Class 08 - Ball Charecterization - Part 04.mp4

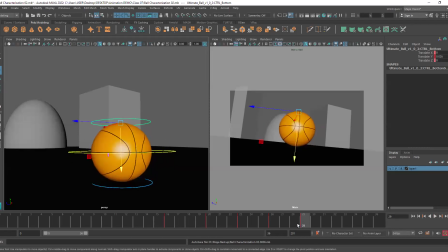1000s
How will I do that? I've already done the animation, but because we can move the keyframes, this is very easy to do so. See, when the ball came to a halt, this is where we squashed it. Then the ball moved backward, so we stretched it, and this is how we've done the full animation, right?
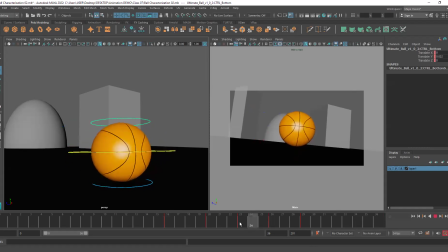1019s
So what I'll do here is I have the full keyframes here that are doing what I want them to do. But I want them to be delayed. That means I want to increase 1 or 2 frames extra for the time it is taking for them to happen.
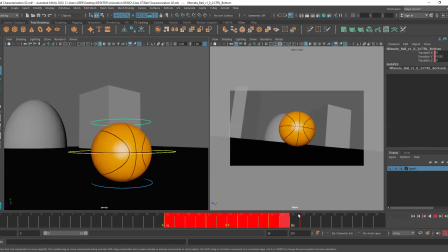1035s
So what I'll do is I will press shift, select all of them, and I will move them just by 1 frame. So you can see the frame which was at 16 is now at 17. The one which was at 20 is now at 21. So basically all the keyframes have been shifted by one frame.
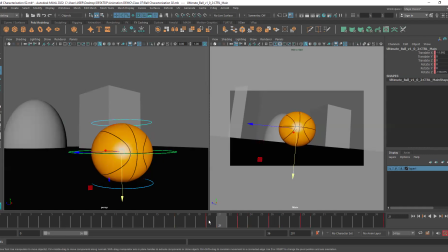1053s
Now, if we look at the main body's movement, you can see it is obviously still there at the exact frame where it was, but the squash and stretch has been delayed. Okay. So now if I hit play, you can see this looks even more exaggerated.
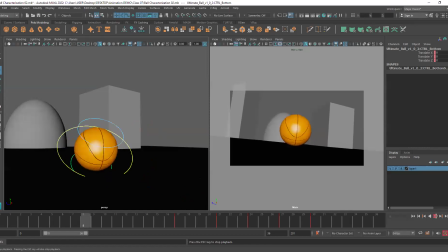1071s
Okay. So this is why, like when we add delay, there is now a disconnect between the main body's movement and the follow through which is happening. Okay. So we are able to see the movement that we've added separately even more clearly.
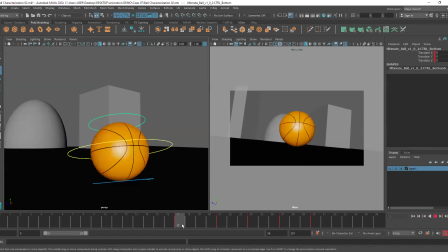1089s
All right. This is why we add delays. This is not a really important thing to do here, but if you do that, there is you get more depth in the movements that you're adding. Okay. So it's always a good idea to do so. All right.
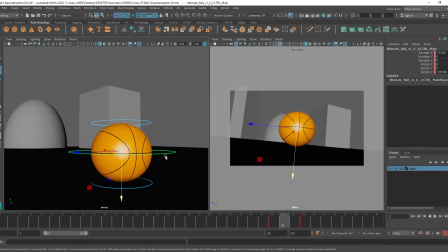1108s
Now, one more thing. You can see if I select this main controller of the body, it came to a stop at 29. And that's when I stopped the squash and stretch as well. Now, as I said that I wanted there to be a delay, so I can actually continue and add just one more squash and stretch.
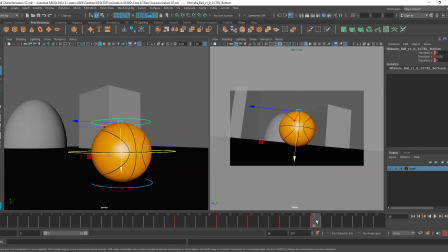1127s
Now, obviously, it depends whether my previous frame was squashed or was it stretched. So let's see what happened. Initially, here we have the stopping key at 17. At 21, we have a squash. At 24, it is stretched.
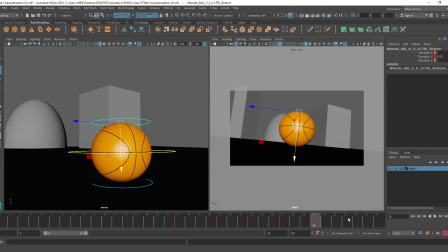1143s
At 27, it is squashed again. At 30, it is stretched. So at 33, I will very slightly squash it.
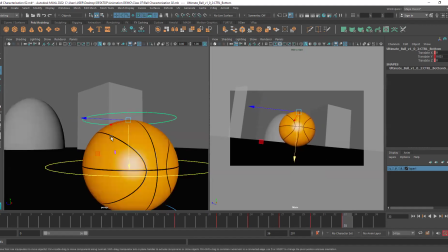1150s
You can see negligible amount of movement. See, very little amount of movement I've added. So you can see it continues to move like this. Okay. Now, if the squash and stretch seems to be excessive to you because it tends to happen
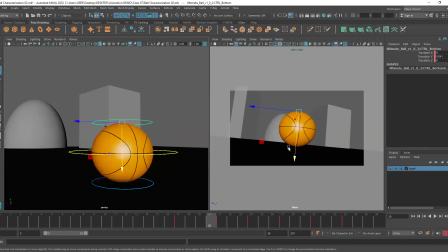1168s
when we're doing it in the viewport because we're trying to move it in a subtle way. So it's possible that when you do it, it might look a little bit excessive. So what you can do, you can just go to the graph editor and just adjust according to what you want.
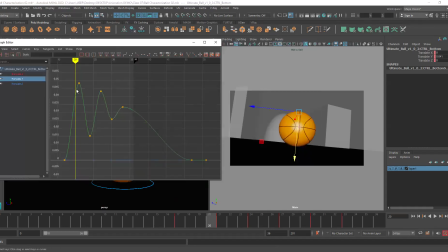1185s
So you can see these are the keyframes. So if you feel like the movement that you've added, like initial one is actually fine, but let's say I want to like lower the amount of movement.
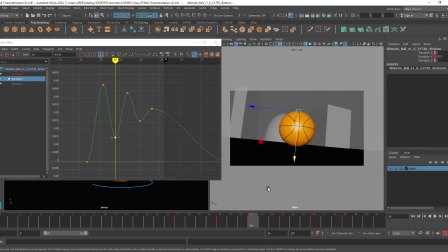1200s
This squash was fine, but the stretch that I added, I want it to be less intense. I can just move it here with the graph editor. And since I've reduced this one so much, I will have to edit the rest of them.
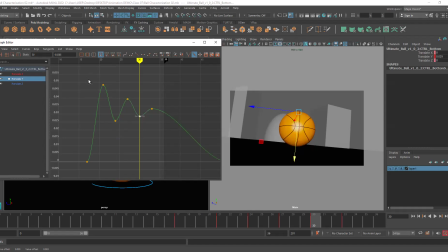1217s
So now you can see we're getting this cone-like shape. So that wave pattern which slowly dies down. Okay. So now if I hit play, you can see it is a little bit less intense.
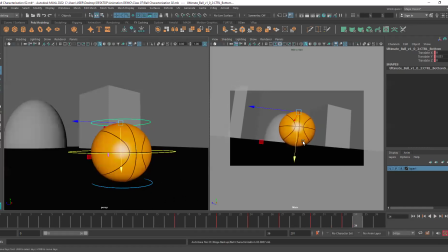1231s
Okay. So now you can keep adjusting the timing and everything and experiment a little bit. Okay. Is this clear to everyone? The concept of follow through slash delay and the way I'm shifting the keyframes. Is everyone able to understand this?